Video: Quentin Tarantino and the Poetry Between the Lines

She's reviewing Godard's movie and she says it's as if a couple of movie crazy young French young Frenchmen were in a coffee coffee house and they've taken a banal American crime novel and they're making a movie out of it based not on the novel but on the poetry that they read between the lines and when I read that I was like that's my aesthetic that's what I want to do that is what I want to achieve
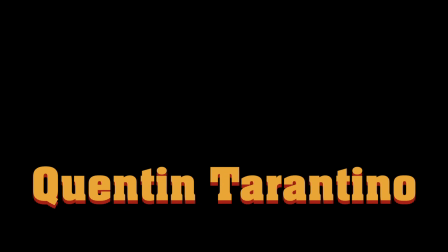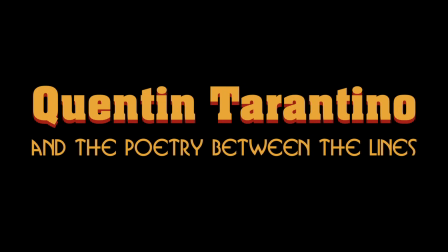well he was born in Knoxville Tennessee in 1963 to a woman who was half Cherokee and half southern wife she named him after
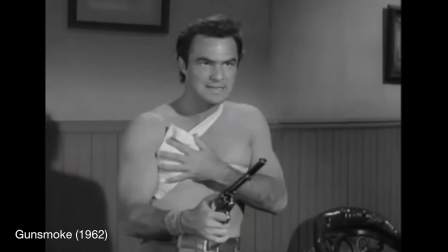Burt Reynolds character Quint in Gunsmoke they moved to Los Angeles when was two and she took him to the movies regularly.
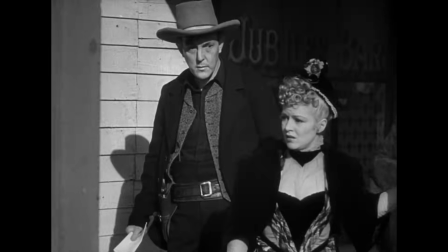When I was a really really little boy like you know four or something like that I'd watch tv movies with my uh stepfather.
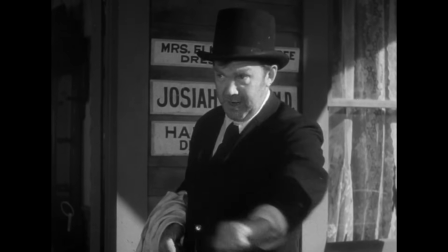We're watching some movie and he's okay Quentin you see that guy right there? It's Thomas Mitchell. He was the father in the original Swiss Family Robinson from the 30s.
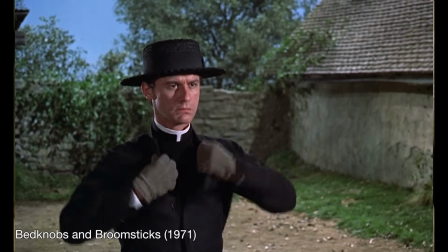Oh really huh? And then we see some other oh no see that's Roddy McDowell. He's a really good actor. I like him but he was a star even when he was a little boy.
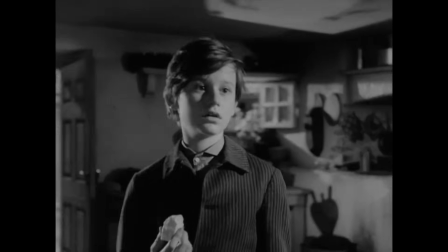I actually thought oh well I guess that's what happens is when you get to be an adult you become a movie genius so I better start like you know prepare it and Quentin would go on to tell you who the supporting cast was who the DP was at the store putting films in people's hands and arguing my points why this movie was good or that movie was bad there was a whole aspect of me getting in touch with an audience beyond just myself of what actually worked with audiences and what they liked you want to see three movies that if I were gonna be like trapped on a desert island and I could go to video archives before I was going to get trapped on a desert island. What three movies I would take with me. One of the movies would be Brian De Palma's Blowout. John Travolta, by the way, gets one of the best performances of all time in this movie. And he just went into this, do you know what Francois Truffaut thought about you? Do you know what Pauline Cal thought about you? Do you know how brilliant you were in the blah, blah, blah, blah, blah? And I'm almost in tears now thinking, well, yeah, but I didn't know what someone cared that much about all that, you know, and clearly he didn't.
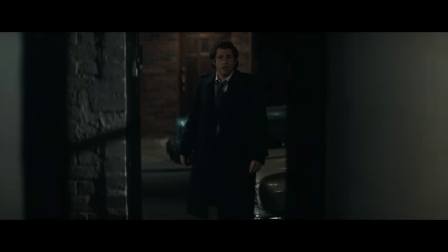Right. He's like, look, I think he's a terrific actor. I think what you should do is you should watch in the Brian De Palma's blowout and if you don't think he's a terrific actor then maybe we should talk about should we do this movie together he decided that there's only one person that can play that role and that's you and then he has to fight with the studio because they don't want me in it but he only wanted me want to dance
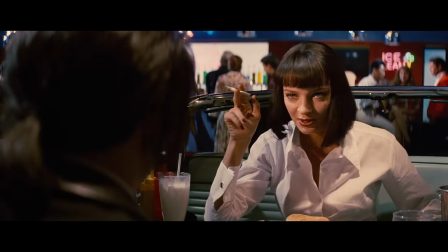that morning I got her and John together in a trailer and I showed them the dance sequence from this movie Bend Apart
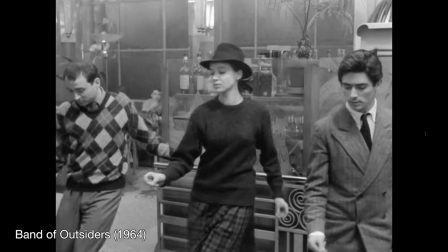You know, that little life with the three of them. And I go, that's why. They're not dancers.
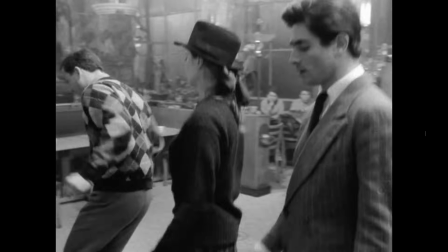They're not executing a dance perfectly. But for my money, they're the greatest dancers in the world.
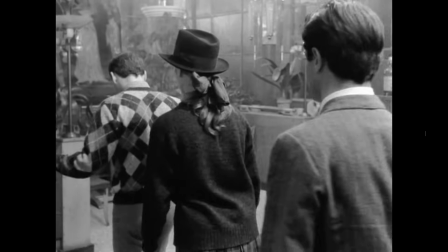They're having fun. They're not dancing well, but they're actually dancing great. Because they're having fun.
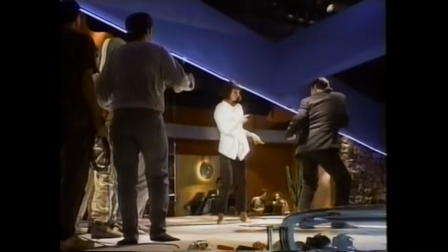And I'm enjoying watching them, enjoying doing the dance. That's what I want you to do. And they both got it. Once they saw that, they just, okay, I know exactly what you want.
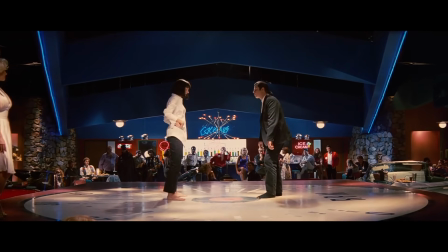Let's do it.
When Vince twists, I wanted him to be kind of rich.
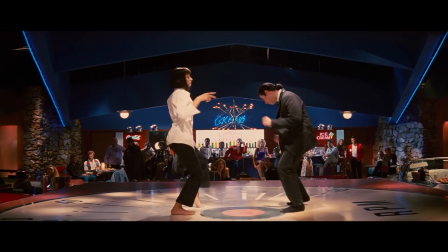But when Mia twists, the image that I had in my mind was the Zsa Zsa Gabor cat from the Aristocats.
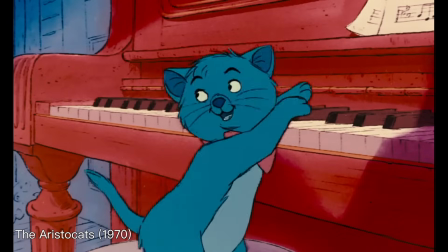And there's that one little scene where the Aristocats dance, and she's kind of like...
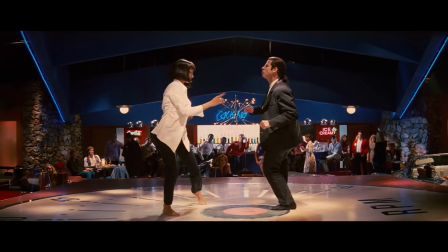He's talked about how he loves certain scenes, classic scenes from other movies, and what he's done is just throw one after another.
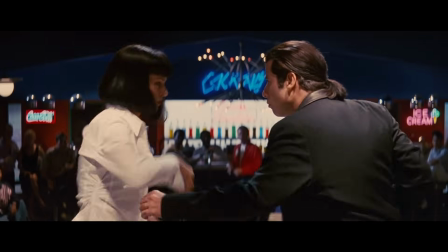Robots say The cooler radar was cranked